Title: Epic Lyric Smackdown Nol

Okay, let's jump in and look at some of this awesome homework that got turned in, okay? So let's start with the epic lyric Smackdown.
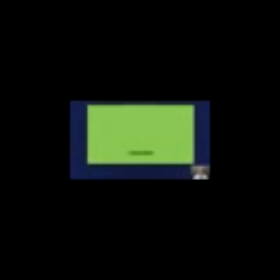[0:07]
And let's see, I'm going to start with this video here by Jason Warren.
Here's my null hypothesis. Easy yourself, fool, cause I'm on an animation mission. You better stop, watch as I possess your position. Don't blip, I'll animate your eyeball straight to heaven. HTTP 1080 29.7.
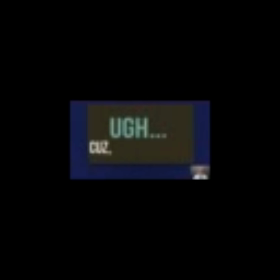[0:25] And here's a cool tip, animation's got no filler. Cause I'm a keyframe killer.
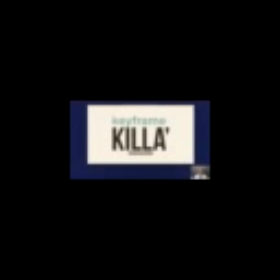[0:31]
Okay, awesome. So just right off the bat, I just think this is great. It's got really great timings and pacing throughout. I think all of the words are very readable on screen, which is actually really tough in this assignment because there's just so many words that come on, right? But I think Jason did a really good job with all the timings of all the words and stuff.
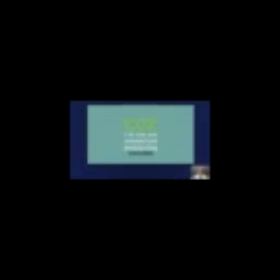[0:50]
And, you know, this isn't so much of a design class, but I also really dig the design that he put on here. It's very clean and very minimal, but there's still some really good contrast between, for example, the really squared off non-serif type and then this really like rounded serif type here.
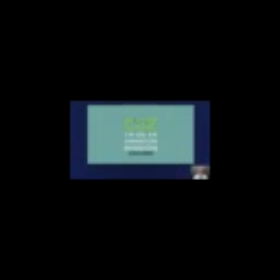[1:06]
Just because I happened to stop on this frame, I mentioned this to Jason in the the homework locker critique, but I think this green is a little bit too low contrast on this sort of cyan background here or whatever.
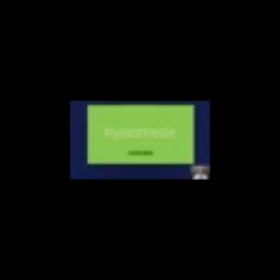[1:19]
I think just be a little bit easier to read, all right? But I think, everything here is really nice. And one thing that I think is really great is that Jason is constantly, changing up the look and the animation and what's happening on screen. And that kind of allows the viewer not to get fatigued.
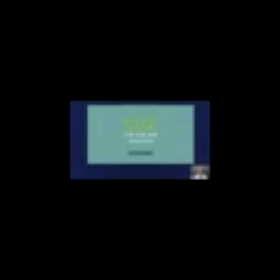[1:37]
Like if it's the same thing that's happening all the time, after a couple of examples of it, you just start kind of like tuning out of it.
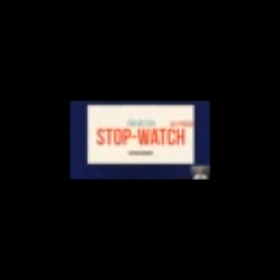[1:43]
But he never gives you the opportunity to start tuning out because he keeps changing it up each time.
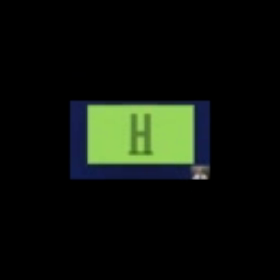[1:48]
And things like this here has got great like size contrast on screen, like only putting one letter on at a time, but making it really big. I think this is a really good choice, right? And, there's a lot of really good choices in here. A lot of good animation, too. A lot of nice little bounces here. Right? Now here, I think the bouncing got a little out of control.
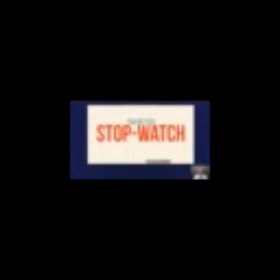[2:09]
And you do have to kind of be careful that you don't, like, put in too many keyframes in here. And there's something, I think it's, okay, so when this bounces, this kind of, like, bounces down and then bounces back up here.
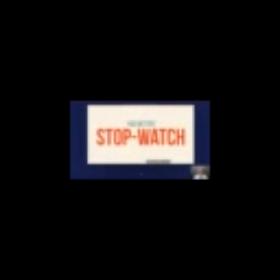[2:24]
And then this hits it and moves it up again and down again, but I think what happens is it's rather sudden here. There's just like a few frames for this action, and I think it kind of like crowds the frame with all of a sudden with action going on.
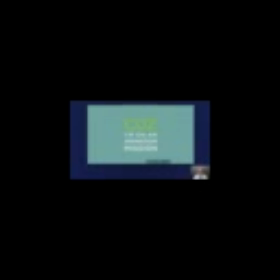[2:38]
Let's look at that again. I'm going to turn down the audio there.
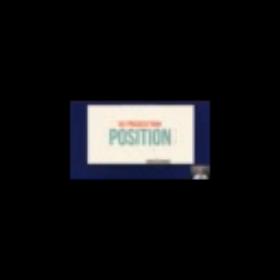[2:42]
Yeah, as you see that, it's just like a little bit hard to see because there's just like a little bit too much motion here, even in this side to side. I think if you're going to have something this big, like position, kind of come in here and bounce, I think the bounces need to be pretty minimal because it's so big on screen that like the more that it moves,
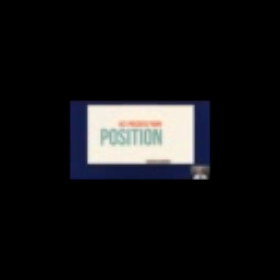[3:01]
it kind of like dazzles our eye a little bit here, right? So let's look at 1, 2. So it comes in and overshoots 1, 2, and then it bounces back quite a bit, like maybe even more than it overshot in the first place.
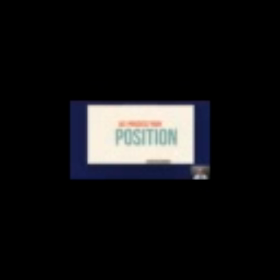[3:15]
I don't know, this distance here, and I feel like the bounce back should be smaller, not like all the way this far back. It should probably come to like about here maybe, so it was like getting smaller each time, right? Like it kind of does it eventually, but I feel like that second bounce back is really big, and that's kind of maybe why this gets a little dazzling.
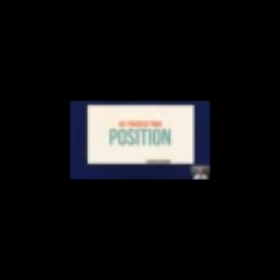[3:34]
Yeah, that is it, right? It's when it snaps back on that second one right here. It just goes too far. If you watch this now, tell me if you can see this. Yeah, it just like whips back too far, and then I think if that just moved over a little bit, it would be a lot stronger, right? So it's just one thing to always think about with large things on screen is,
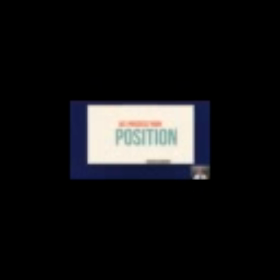[3:54]
the action of all those things seem a lot bigger because they're like close to us or whatever, or they seem to be. So you have to kind of maybe tone them down a little bit. Anyway, I think this is a really tremendous job. The one other thing that I noticed that I looked at the project for is this moment here.